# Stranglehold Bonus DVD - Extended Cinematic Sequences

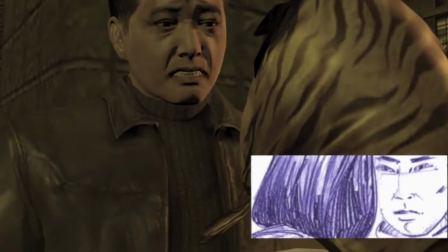Are you sorry you fell in love with me? Never.
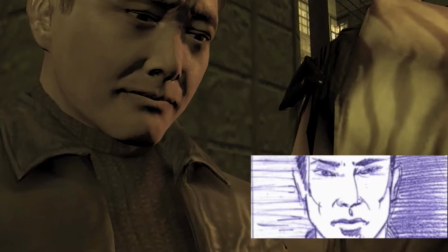So this is basically a scene where Billy is telling Tequila that she's pregnant, and they decide to leave Hong Kong.
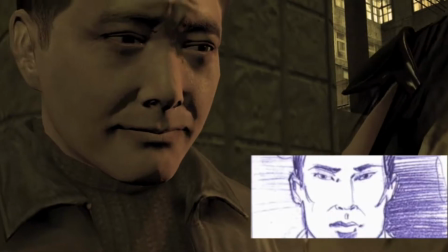It's a very kind of straightforward scene, over the shoulder shots, close-ups,
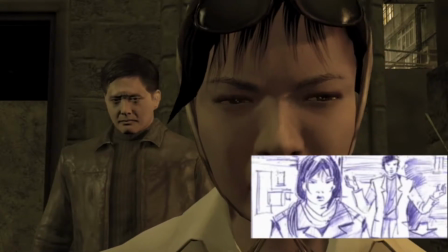but it's kind of an intimate scene, so I've kept fairly tight on the characters for the whole scene until the end when she walks away.
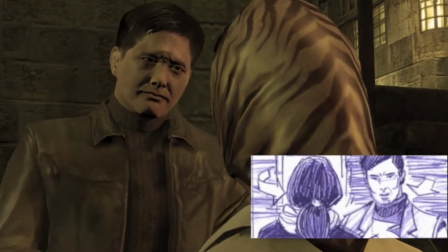You don't know him the way I do.
Again, this was one of the easiest scenes that we had to do.
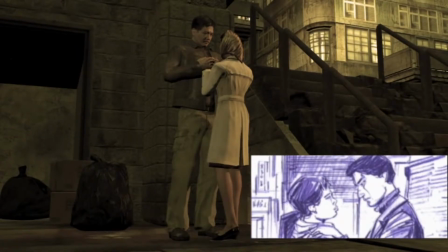It ended up looking great. I was very, very happy with it.
I don't care.
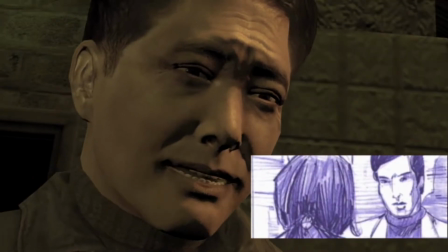When? Tonight, meet me at the airport. I'll take care of everything. Yes.
This is the second of the flashback sequences.
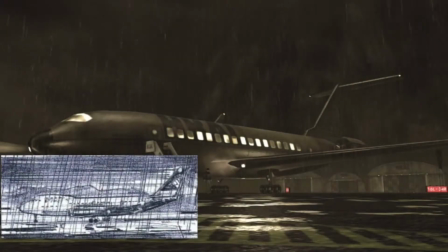This is the airport scene. Of all the scenes I did, I think the airport scene is probably one of my favorites. It was very easy to do,
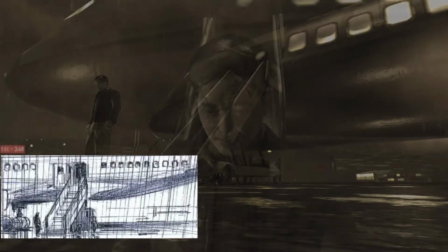and I did it very quickly, and we really actually changed virtually nothing in the scene.
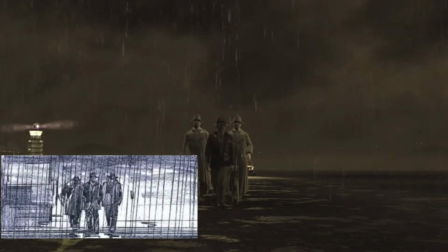This is Tequila waiting for Billy at the airport, and she's not going to show. It's raining, and there's a lot of mood to it.
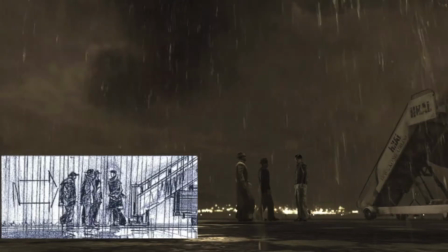I was, thinking about kind of films like Casablanca when I was doing this.
If you laid a hand on her.
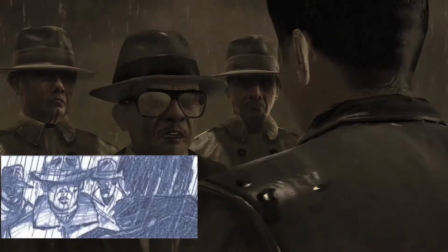Don't be dumb. She's gone, that's all.
So this was a nice thing. Obviously it's raining and he's reading a note.
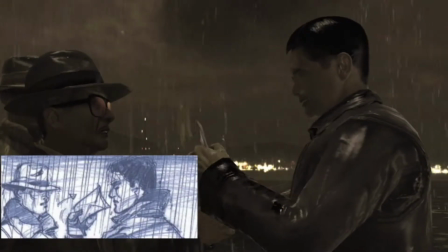As he's reading the note, that the ink's running. So it was a nice little visual touch to the scene.
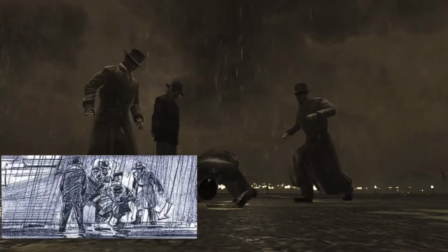I got a message for you too.
And I was very happy with this scene here where I did kind of mixed dissolves to see the length.
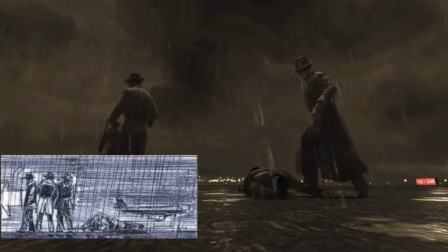He was being beaten up and kept wide on the whole scene rather than going close in like you normally do on a John Woo.
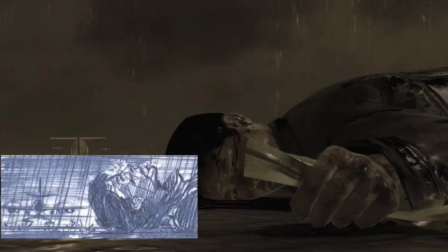So I don't think this scene needed that kind of action. It was a very different scene to the other action. Next we're going to show the garage scene.
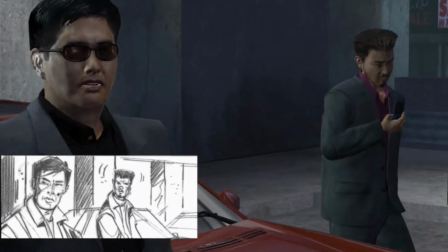I came up with this gag that John was very happy with, and we thought it would work great.
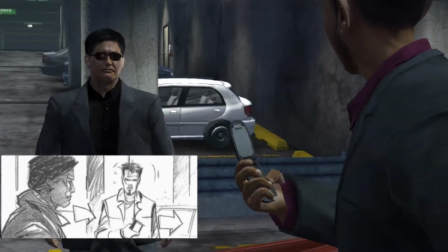And there was just one simple problem that we hadn't thought of, and something you don't think about like if you're doing live action or even animation.
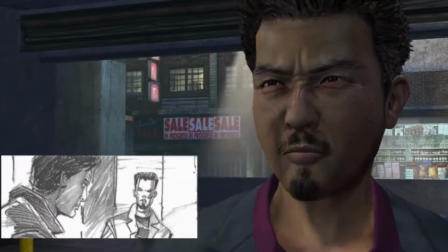The fact that they only built one level of the parking lot, and the gag that we wanted needed Tequila to leap to the second level.
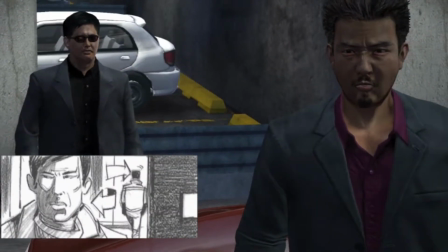Let me know.
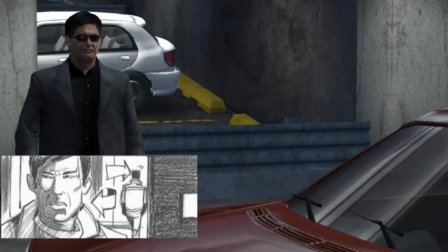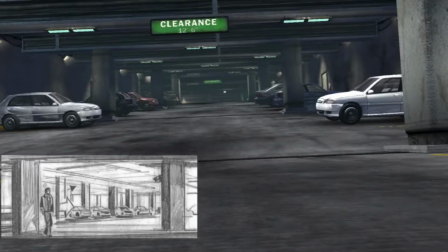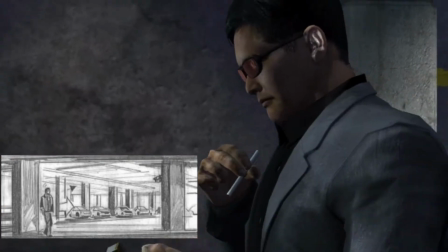Here we just have the car, shooting at the car, and it swerves away from Tequila and blows up.
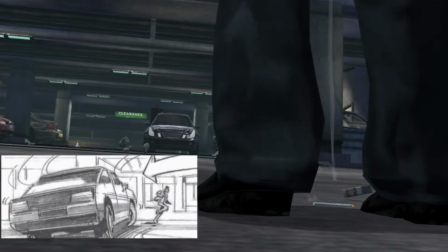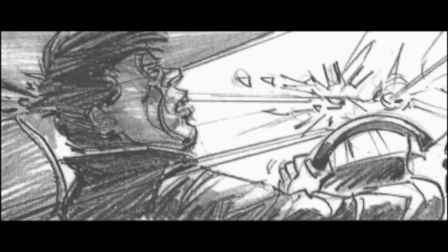In the boards we had him shooting in the car and the guys got killed, and the car still was moving along,
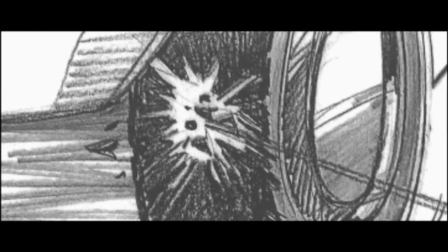and Tequila leaps over the barrier and shoots, blows out one of the tires and lands down on top of another car on a level below.
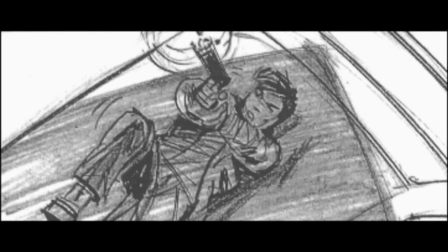And as he's lying on the top of another car on his back, he starts shooting up at the car as it drives over him.
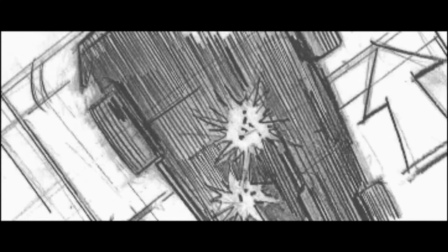So we have a nice shot of the bullets inside the car. Shots going to the underbelly of the car crashes, rolls away and blows up.
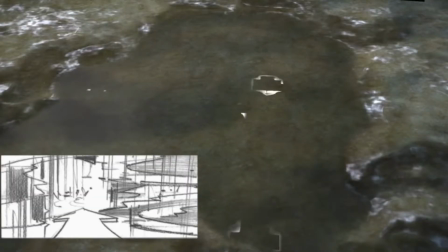The next scene is a big scene with young Gi, Wand and Tico in the slums.
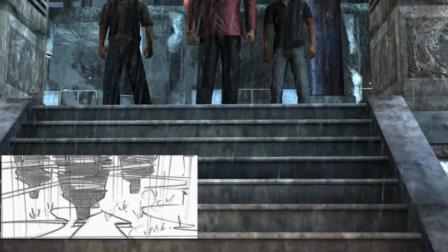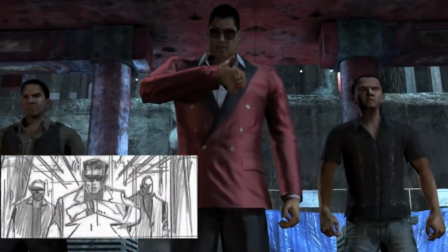Looks like Tico's daddy ain't gonna make it.
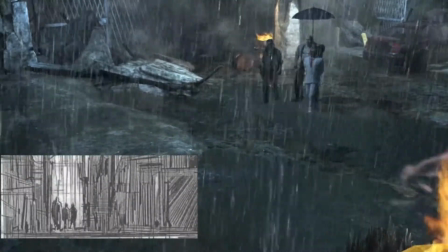The rain works really great on the scene, and the colour on the scene I think works really well.
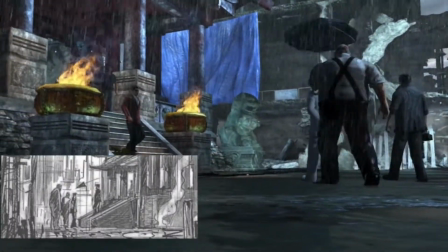After this initial talking heads kind of scene, we get into an action scene that's slightly different from what the boards are.
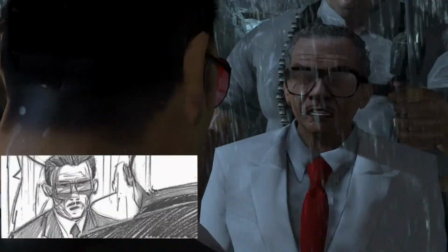Mainly because one of the levels was cut out where we had another fight scene.
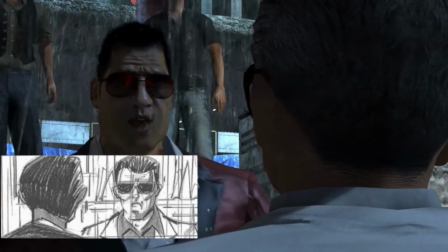Young had to be killed in this scene where I was going to kill him in a different section of the slums after this scene took place.
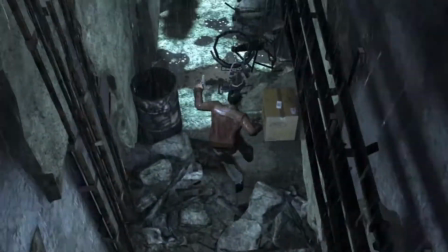The script was moved around a little bit, and you'll see in this cinematic scene there's a big standoff as well, which wasn't in the original boards.
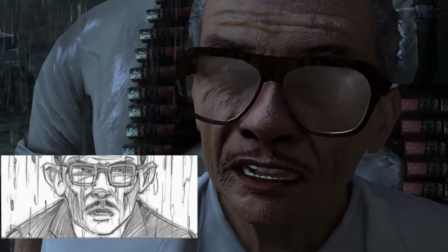The opening shot, all this stuff, follows the boards pretty well. I always had a little bit of a problem with the height level, but I think they adjusted that to a degree.